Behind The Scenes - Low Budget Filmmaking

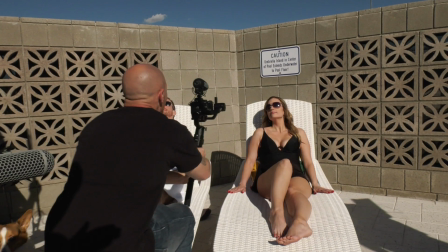(8:16)
We'll see an A, take one. All right, and action.
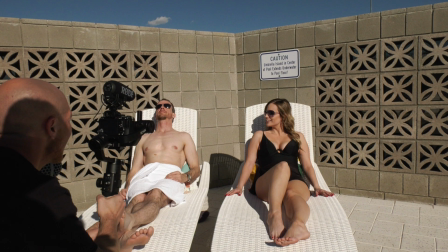(8:26) You know this means you're stuck with me further, right?
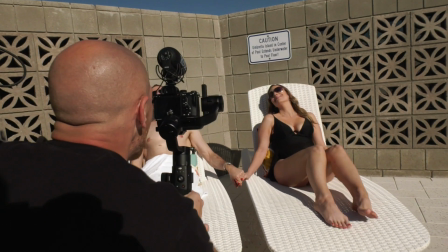(8:31)
I think the first way is to spread the town is in. All right Dennis.
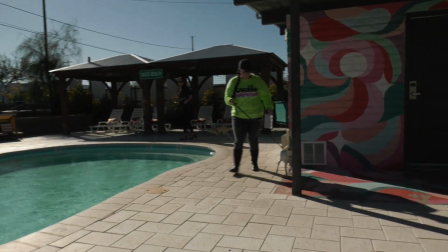(8:41)
That did not work. All right. So since Harley's doing work, we're bringing Dennis in.
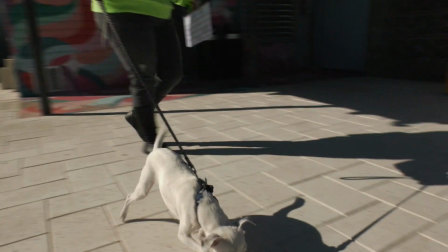(8:47)
See how Dennis does. So we're here looking at a location for the shoot that's going to happen in two weeks. Try to see a Miss Leanne waterfall. Yes, thank you. You are the best. We originally had the scene. it was a hospital scene and we were realizing that we can't actually film in a hospital because it's illegal yeah that old Greek man so yeah we we had to kind of rethink the scene and it actually came out a lot better Kelsey had the idea of like you know making it kind of an underground in underground black market sort of like tech thing so we rewrote the scene and it's gonna be so much better so right now we're looking at a space and this is it
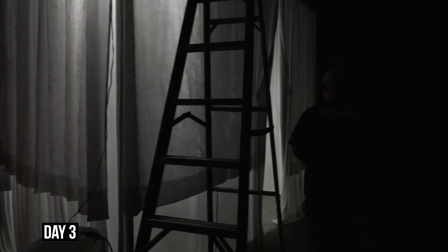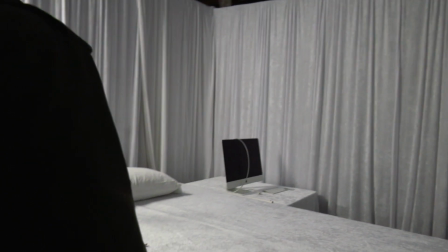(9:56)
no I can't even see it there's a switch back there will come right on right off Okay, cool.
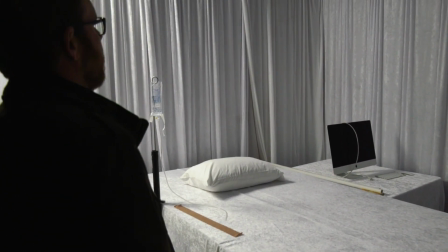(10:01)
Yeah, this is going to look good. I like it. That's a good quality light.
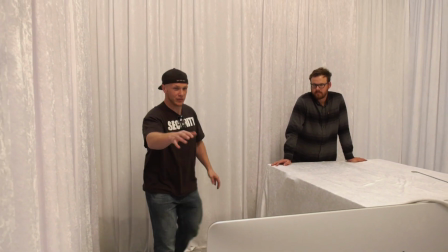(10:05)
We'll put that chair over here, so that way when we're filming them and Vinny's sitting here typing,
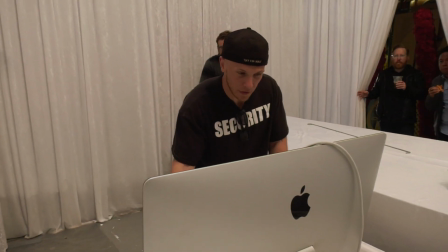(10:12)
Jessmar's like leaning over, talking right here.
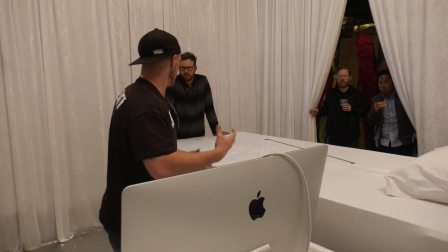(10:15)
We'll have this out of the way and we'll put a light on them, you know, just like a blue light so it looks like we know our computer's there.
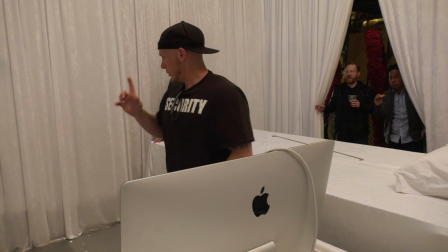(10:22)
And we'll have it framed. Either she's in between them, and when he looks back,
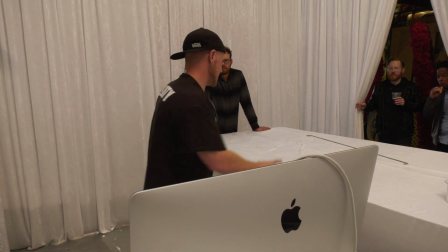(10:27)
like we can see her sleeping there or we start on her with the dolly
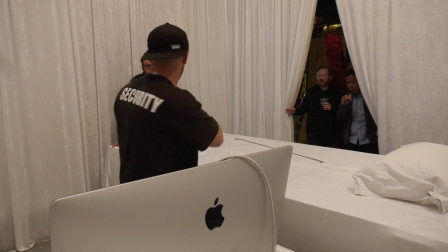(10:34)
and we pull back to where they're in the frame and they start talking I like
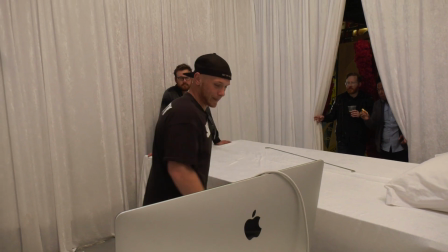(10:39)
that yeah I think that that's okay cool all right so the photographer here
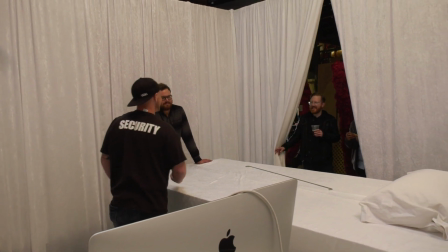(10:45)
he's uh he's getting his uh his wings today so
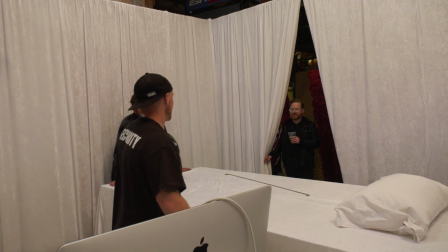(10:50)
um okay cool are you guys want to run the scene a couple times?
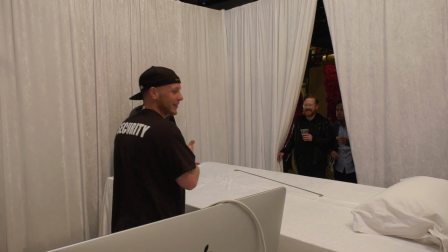(10:55)
Yeah, we're probably going to need to. Okay, yeah, no problem. Face as much as possible.
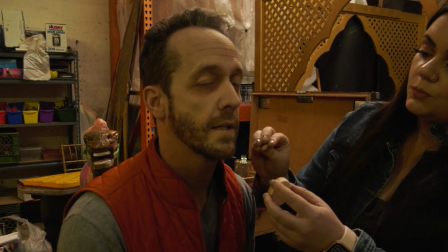(11:01)
So what we did was we have him scrunch his lips tight. Like an asshole. That's what I said, make it look like an asshole.
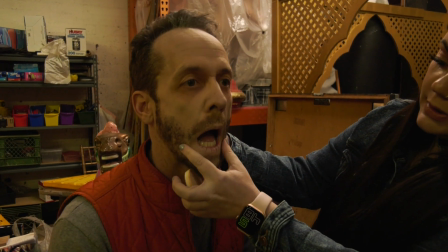(11:08)
Then we put the foundation over the top and then when he opens, you can see the cracks in his lips. And so we'll add a little bit of red to that.
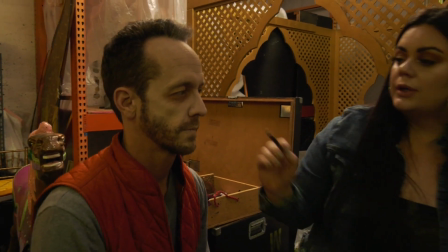(11:15)
And then we try to match the natural red tones of his skin and put those in anywhere
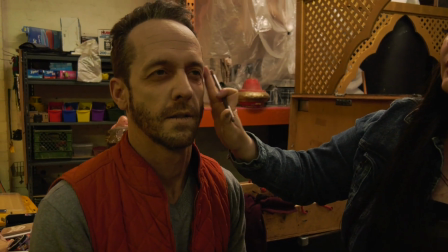(11:22)
where you would already have the darkness to make it look like what his natural sunken face would look like if he was actually sick.
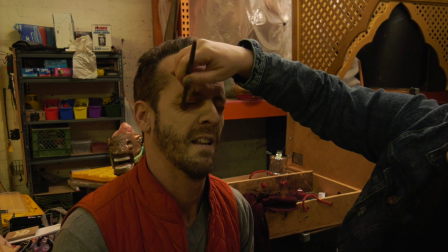(11:30)
So anywhere he shadows is where we're going to add that. It's kind of like contouring but a little bit different.
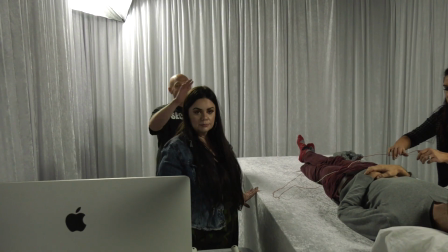(11:38)
We're going to add a little bit of veins now. Good lighting because you've got like a backlight and a fill light from everywhere so it will edge everyone out.
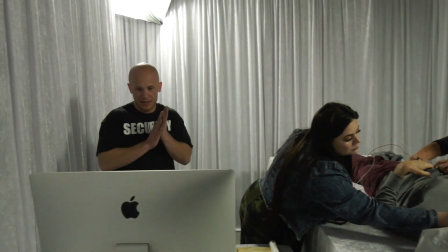(11:49)
Yeah buddy. Where else did you want them? I was just thinking, you know, so the temples.
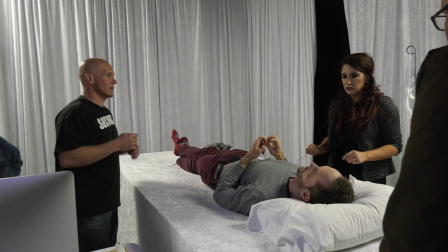(11:55)
Why don't you tell us where leaves normally go? What would be like for, I know this is kind of science fiction, so we have some room.
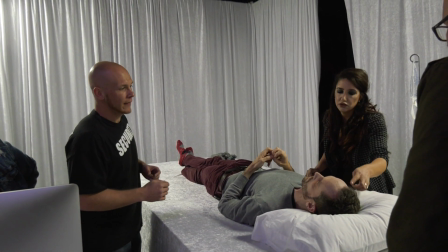(12:02)
Well, you have to like make it look a little more dramatic too. I mean, you could do, I would do like you just said, like four of them like this.
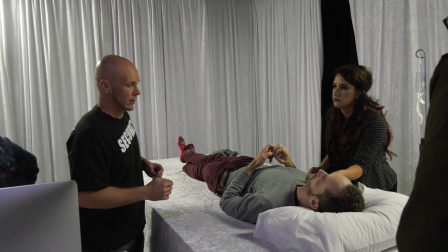(12:09)
Okay. Like that. And then you can probably have. I would do a chest one and a leg one. You want at least two.
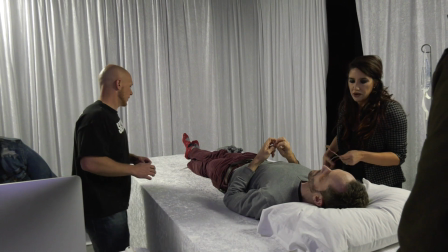(12:14)
Okay. Okay, perfect. And then two on the leg. Okay, cool. Oh, and then we have those sock things too for him.
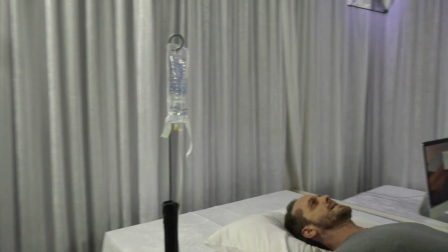(12:20)
I'm on you. That was my thing. No, I was just saying. It's not capping. It's so annoying.
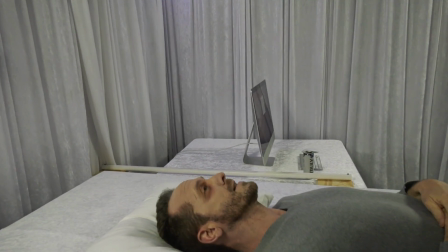(12:25)
You're capping all the time.